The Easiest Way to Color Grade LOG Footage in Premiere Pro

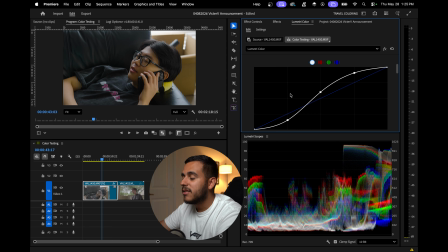As I said, it's kind of like a dramatic skit, so I want to use a little bit of vignettes. So vignettes, that final option right here, I click it right here and I drop it down a little bit,
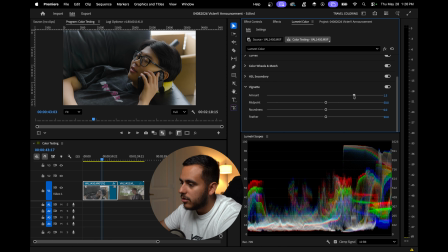so we've got more darkness. You see the darkness on the edges. Let me fix it so you can see. This is if I add positive vignettes like white. I'm not trying to do that. I'm trying to make it more dark and more dramatic-ish. That right there is pretty solid. Okay, regarding the colors and stuff, it looks pretty balanced to me.
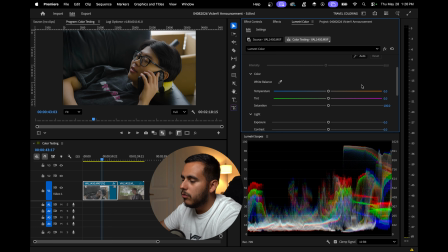It doesn't look like too orange or too warm or too cold. It doesn't look too magenta or too green. So I kind of like off the red the white balance. I think in the next clip we're gonna see a little bit more of the white balance, how we can tweak that. On this clip, the only thing that I want to tweak a little bit is a contrast.
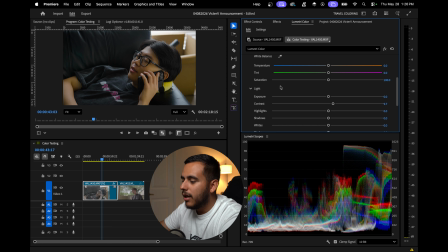I just want a little bit of contrast right there, and I'm pretty happy with the look of that clip right there. So let me show you guys it looks with the edit, with the color grade, and without the color grade.
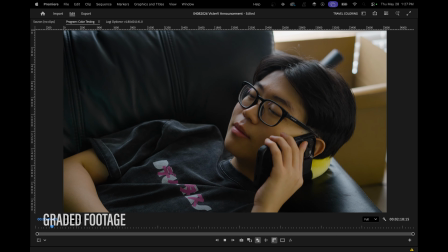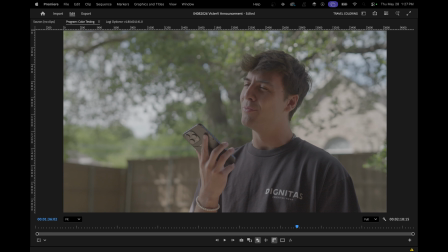In this second clip, I want to show you guys a big difference. So my aim with the exposure on this shot was, let me focus on his shadows. As I said, the tone of this is kind of dramatic. That's why the highlights of the background are properly exposed, and he has a lot of shadows on his face.
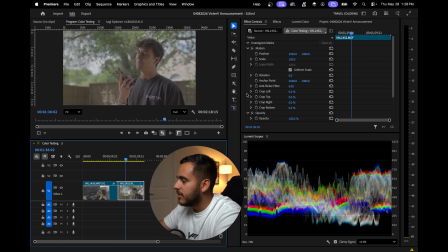Based on that, let's follow the same principles that we're doing, the same process that we were doing. So Lumetri color, I start with creative. Let's do 150. Actually, let's drop a little bit. It's 210 on the right side, 2 orange, 140. I like that. Let's do 4 on the vibrant. It's pretty solid. Now let's go, remember curves.
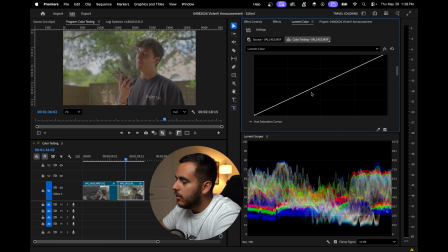The first one, which is RGB curves, then the white one, white select, and we start with the shadows.
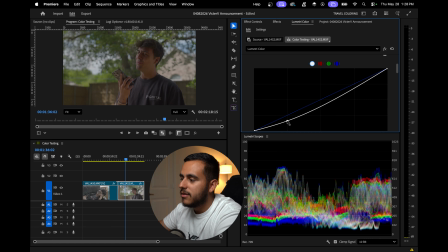Okay, that's more like it. This is exactly what we're looking. Remember, this is dramatic comedy skit, so this is the vibes we're looking for.
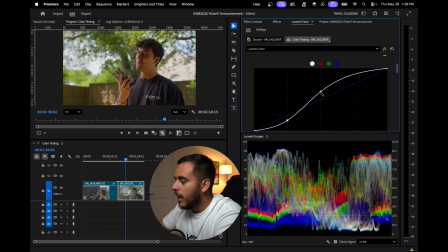Play with the mids, and this will get a lot more information. I don't want to push the mids too much, so I want to keep the vibe overall. That's kind of nice. Let's play a little bit with the highlights over here. That's pretty solid right there.
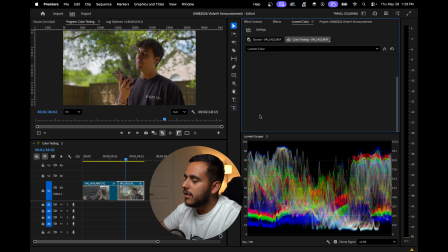Pretty happy with that. Let's add a little bit of vignettes. It doesn't make much sense because it's outside, but still I want to keep something that helps a lot with the vignettes is just keeping the edge a little bit darker. Makes your attention stay more focused on him. It's not like there's anything distracting of the frame or anything, but still it's gonna help a little bit more.
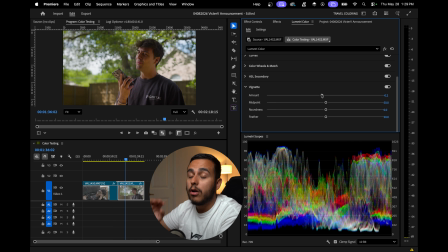And if we can maintain your attention as long as possible where we want you to, that's the ideal outcome with this edit, you know. Let's go now to basic correction. I want to add a little bit contrast. See, right here is pretty fine.
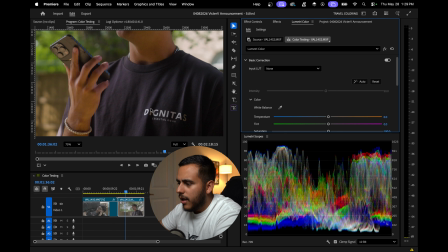Now I want to tweak, because if you see the shirt, his shirt's supposed to be like a dark blue, but it's kind of magenta-ish.
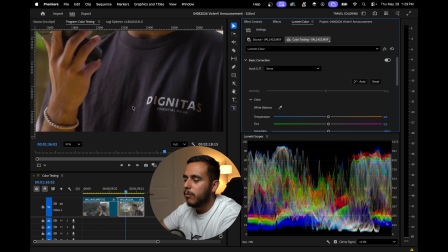So something that I want to test out in this one is play around a little bit more with the colors, with the white balance.
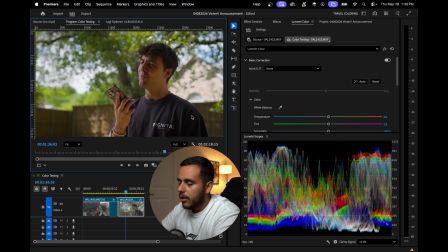Okay, it's a pretty all over the place image just because we're outdoors, so it's kind of warm on the tone. So the white balance, we'll have a lot of green in the background, but there's also a little bit of magenta on his skin.
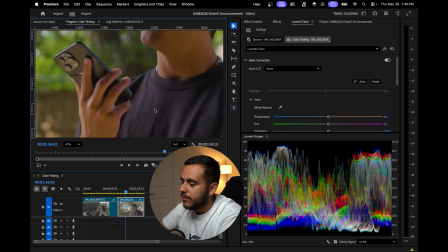You can see it right here. This blue kind of has a magenta. His fingers has kind of like a magenta tone.
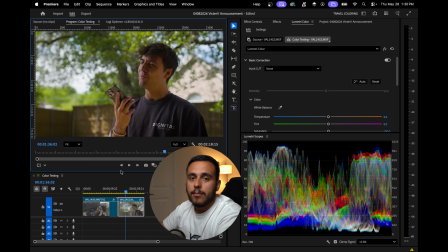So I want to see which one will be the correct white balance, you know. A quick tip that I can share with you guys is just trying to figure out if there's something real white, like white on the frame, that's kind of reflects the overall exposure that the image has.
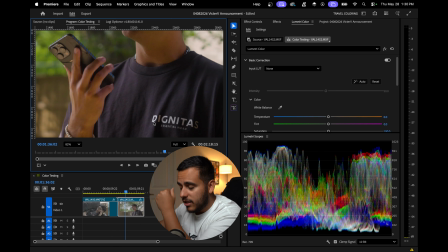In this case, if you see the logo of his shirt says Dignitas, it's exposed on the same side that the light's hitting him, so it's pretty much the same tone.
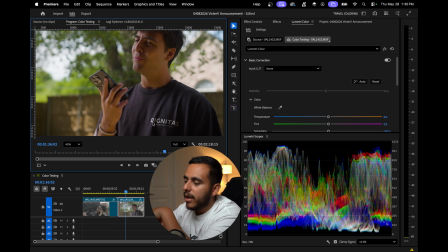The correct, this is supposed to be white based on how the lighting is impacting the frame.
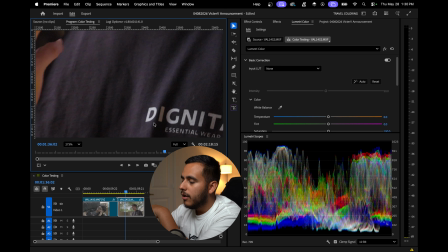So let's use that for a reference. Okay, let me zoom in over here. I'm gonna grab the dropper right here for a white balance.
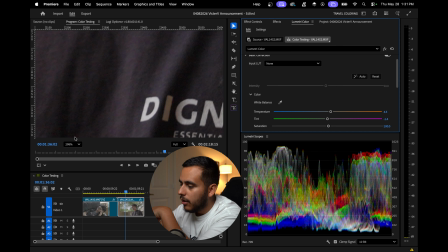I grab this one, I pick the white point, and I back up. Nice.
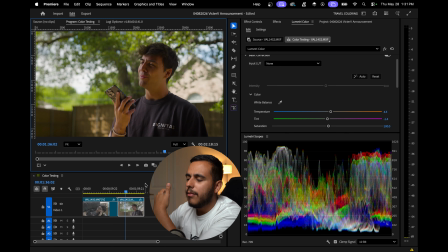It looks pretty solid. I think it did a great job. A little bit too orange-ish for my opinion, but let's just keep it as it is. I really like how it looks, and I think that it did a pretty good difference between how we had it originally from Log, how we have it right now. So let me show you guys the difference on that.